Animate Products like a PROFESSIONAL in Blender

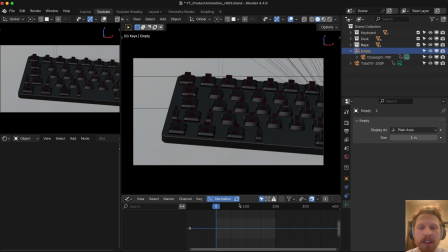746s
So let's animate this.
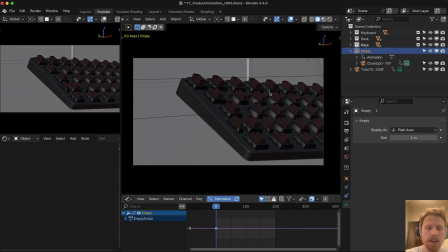747s
Go to frame 0, make sure the empty is selected, rotate it maybe like this, press I, go to frame 70, which is the last frame, go to the other side and press I again.
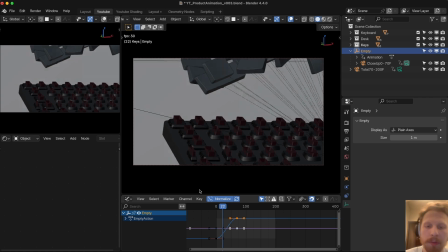756s
And now if you play, we have a nice rotating animation. But there's something I want to change here. Right now it starts slow, it goes fast in the middle and ends slow.
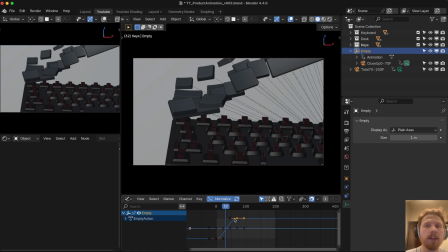763s
But for this one, I want the rotation to start fast, go slow in the middle, and then end fast at the end.
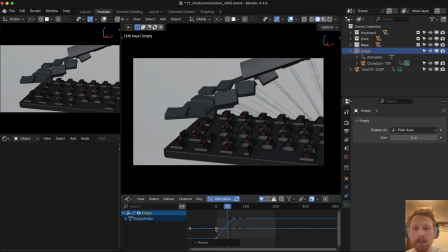768s
So to do that, let's select these first keyframes, click S, X, 0 to scale to 0 on the X axis, and you do the same one for the last frames. Click S, X, 0 to scale them down on the X axis. Then let's go to the middle frame, which will be 35.
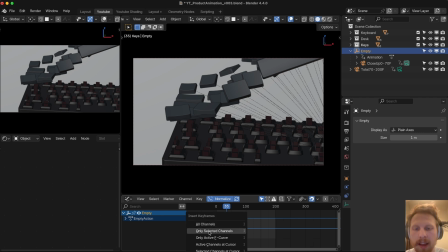781s
So select all the keyframes, press I, and click only selected channels to add a keyframe. And to make this easier, let's actually drag select this keyframe. Then click Shift H, which will isolate this keyframe. And now let's select the one in the middle and let's rotate this just a little bit like this. If we click play now, you will see it will start fast and it will rotate slow in the middle.
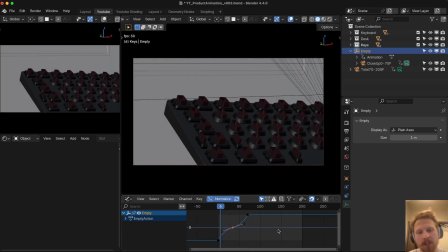801s
So I like to keep it slightly tilted like this so that it's always in motion, but we see that it slows down.
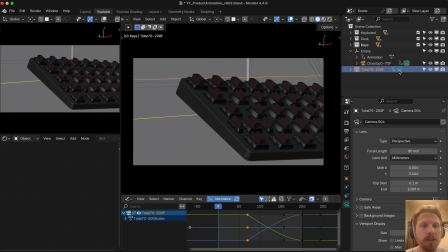806s
Okay, that looks good. Now let's do the same for the total shot. Let's go into camera on this one and let's also add a new empty.
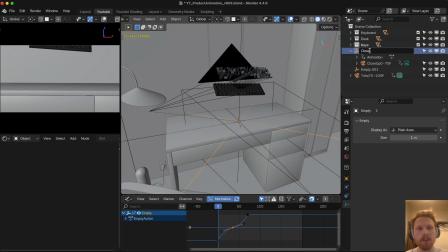812s
Let's drag this out in scene collection. And actually, let's call this close-up parent. This one, let's call it total parent.
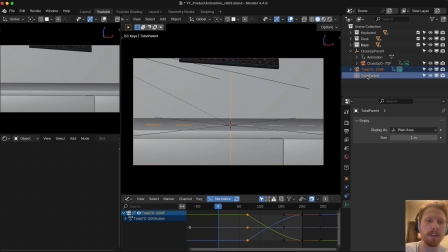819s
All right, so click the camera and parent it to the total parent empty. That sounds sounds funny.
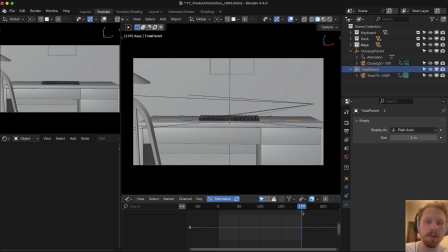824s
And now let's add some rotation to this empty. Let's first, for this one, go all the way to the end to frame 200 and let's add a keyframe here while the empty is selected.
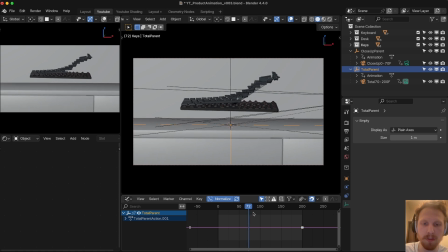833s
Then let's go to frame 70, which is the first one of the shot, and let's rotate this quite far to the side.
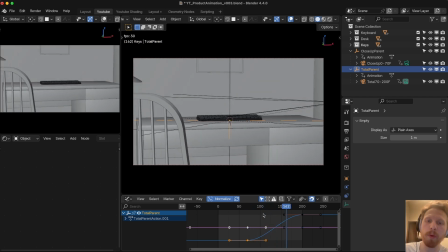839s
I think this is good enough, and add a keyframe. If you play now, it will have a nice rotation, but we want this to start fast because in the last shot it ends by rotating fast,
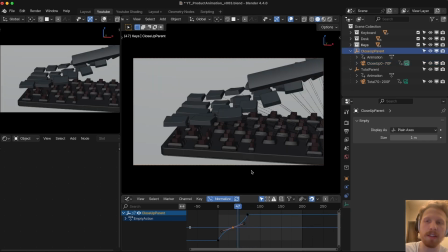847s
and therefore we also want to make sure the next shot is starting with a quick rotation just to like keep that momentum going.
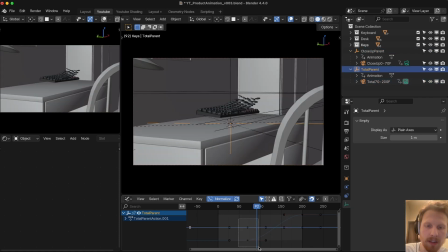853s
So let's go into this camera and click the empty. Now let's select all these keyframes at the start, click S, X, 0 to scale to 0.
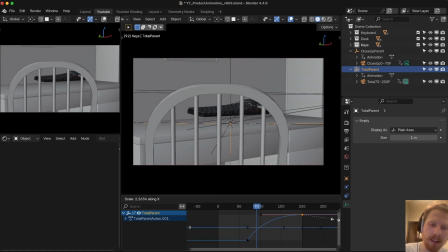861s
Let's also increase this keyframe with S, X and just scale it up like this. I think that's good.
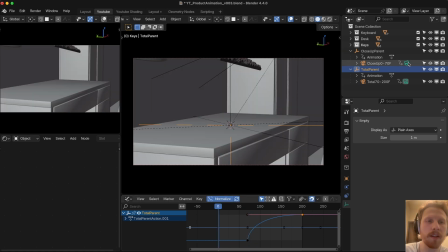866s
And if we play this now, let's make this camera deactive, play,
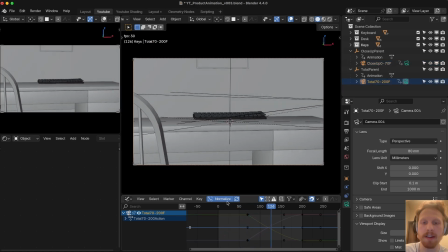870s
and you will see that it has a nice transition to the next camera because we're making the transition when the movement is the fastest.
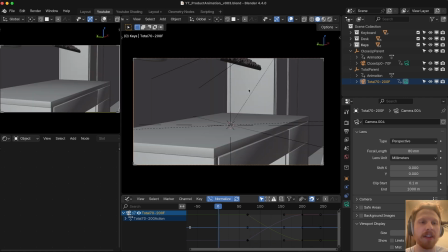876s
All right, perfect. Now we have done all the animation and our next step is to do the lighting and material. And then we're done. So congratulations for getting this far into the tutorial. All right, let's get into it. Let's add a collection. Let's call this lighting. Let's also go to the last frame so we'll see how it ends up.
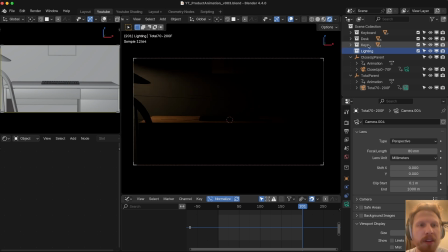892s
And let's turn on preview render. And we can see that for this model I downloaded, the desk, there's already a light there. We can just keep this. If you're using another scene, you can kind of do whatever you want to make it look good, but you know, it's up to you.
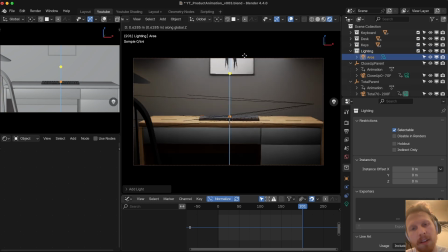903s
But for us, we're gonna start by adding a area light like this, and let's move this up. I think, let's move it to the side a little bit.
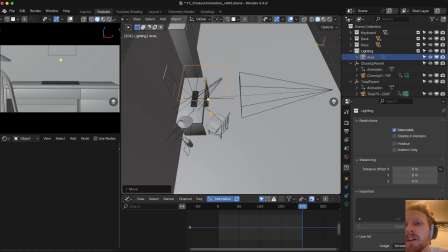910s
Let's turn off render mode for now. We can also turn on render mode in this corner so that we can see the render here.
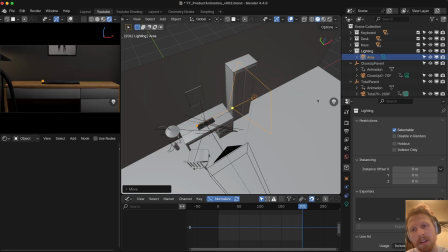915s
And let's move this to the side like this, I think. And I like to move it more up. Okay, let's make it much stronger, maybe 50.
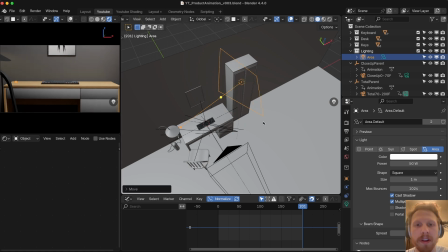921s
I think that looks nice. I will keep the lighting pretty basic for this one. And let's go back a little bit.
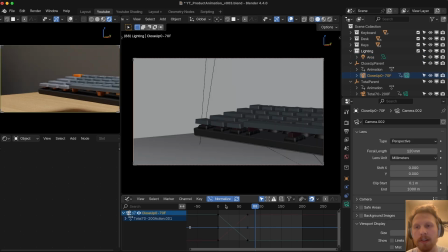927s
And let's check with the close-up too. It's always nice to check with the different perspectives. And I'm seeing a problem here.
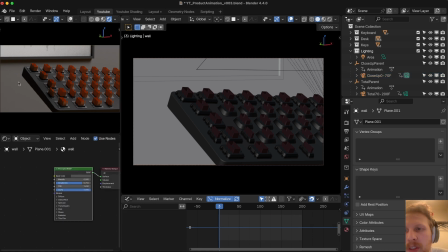932s
I think we can make the wall behind here much darker so it doesn't merge with the keyboard color here.
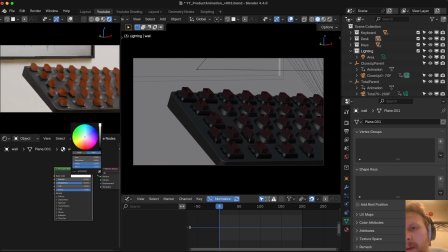939s
So let's make it much darker. Or maybe it's better if it's brighter. Let's go for dark for now.
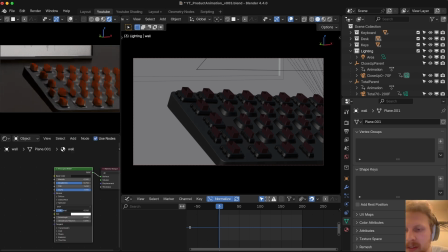944s
Let's make it maybe 0.1. And the specular, let's turn this down to 0.05. I think that looks good. Let's also add a light behind the keyboard. This is nice to have a nice rim light.
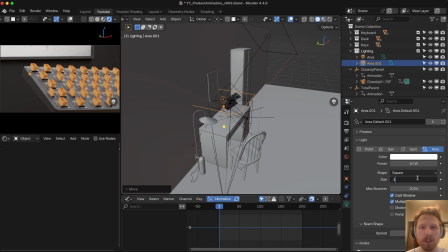953s
So let's add a area light. Let's make this much smaller like this. Let's also make it much weaker, like maybe 0.1.
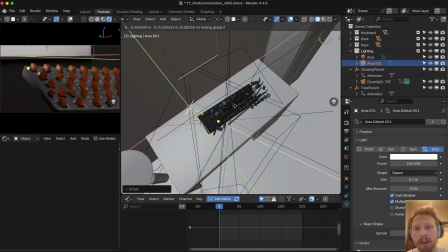960s
And let's move this behind the keyboard here. You see that now we're getting like a nice gradient here.
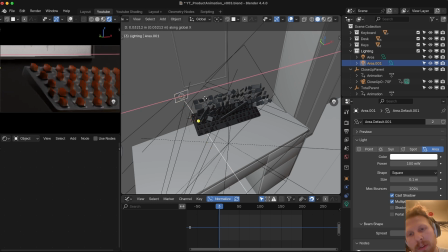965s
I don't want to push it too much to the side because then we're losing the gradient. But if you're putting the light just behind here, you will get a nice rim light and a nice gradient here.
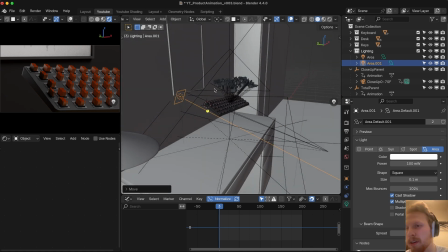973s
And I really like having that when lighting a product like this. Maybe we can make it a little bit stronger.
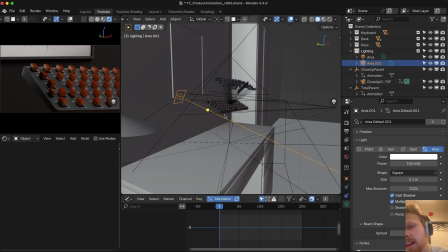978s
Let's do times 1.5. I think that's good. Let's also add another light by duplicating this with Shift D, moving it down. Let's rotate it up and let's make this much weaker. Maybe divide it by 3. This is just to have a little nice rim light here too. And normally for animation like this, you light every shot separately because then you have more control.